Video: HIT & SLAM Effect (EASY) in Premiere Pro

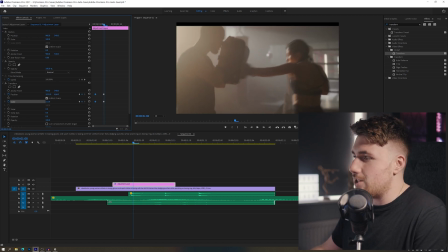4:05 We could probably, it's all up to interpretation and how your, you know, style is going to be. I've seen a lot of other people use, transforming the layer. I find this is the quickest and easiest way of doing it. Just scaling up to add a bit of motion. Your motion blur is going to compensate for all of the zooming in.
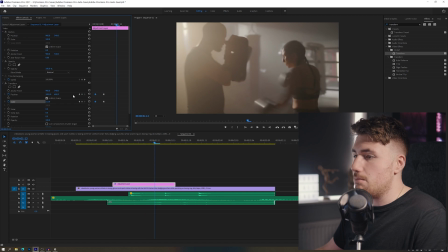4:25 So we just want to move in, and then we want to move back to the original position. So the easiest way of doing that is to copy and paste your start keyframes. So drag a box over those two, Control C, Control V. And there we go.
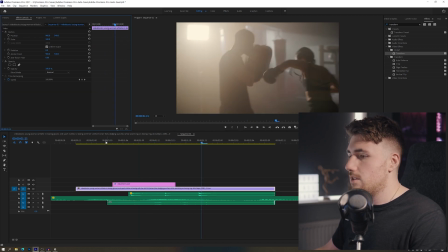4:42 We'll go back to the front layer. So already, It's just something so small.
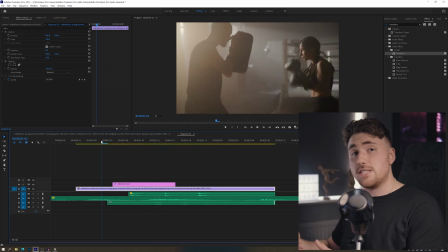4:49 So you can use your creativity to take this to the next level.
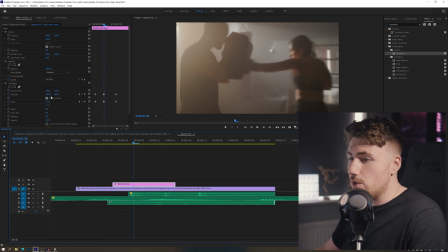4:52 It could be a complete new style that you want to go for. You could say you want to zoom into it really far forward, and you could use this as a transition. So adding a little bit of a bump will just help that music push it through.
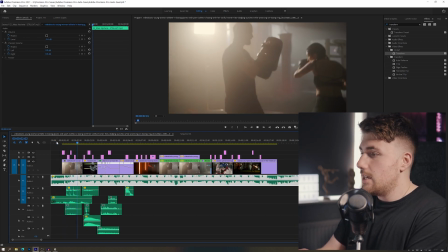5:08 For example, if I go back to the video that I'm currently working on for this, you kind of get that feeling of movement and smashing and grounding.
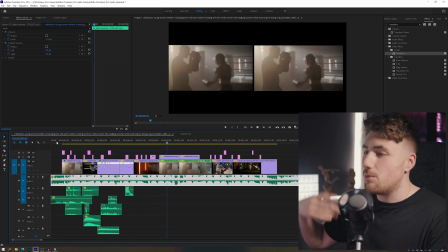5:16 It doesn't always have to be an impact. It can be like this video here when it helps the person move through the scene.
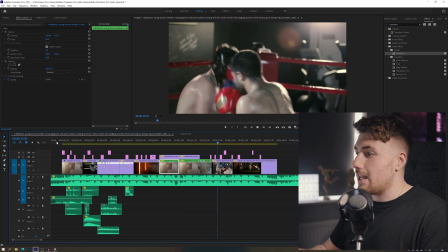5:22 And it can really add an extra level of dynamics to your video. So it's a very simple effect. If you are interested in making this effect, please do let me know how it goes down below. And if you have any troubles, and if this was a crap video, make sure to let me know down below. That's not what they usually say. And I want to thank all the new people that are here on the channel supporting and showing you love. So make sure to stick around. I have more videos coming. I'm currently working on some films. So we have some cool stuff for you to see. So, ladies and gentlemen, I will see you in the next one. Didn't really go pitch black, did it? Let's be honest.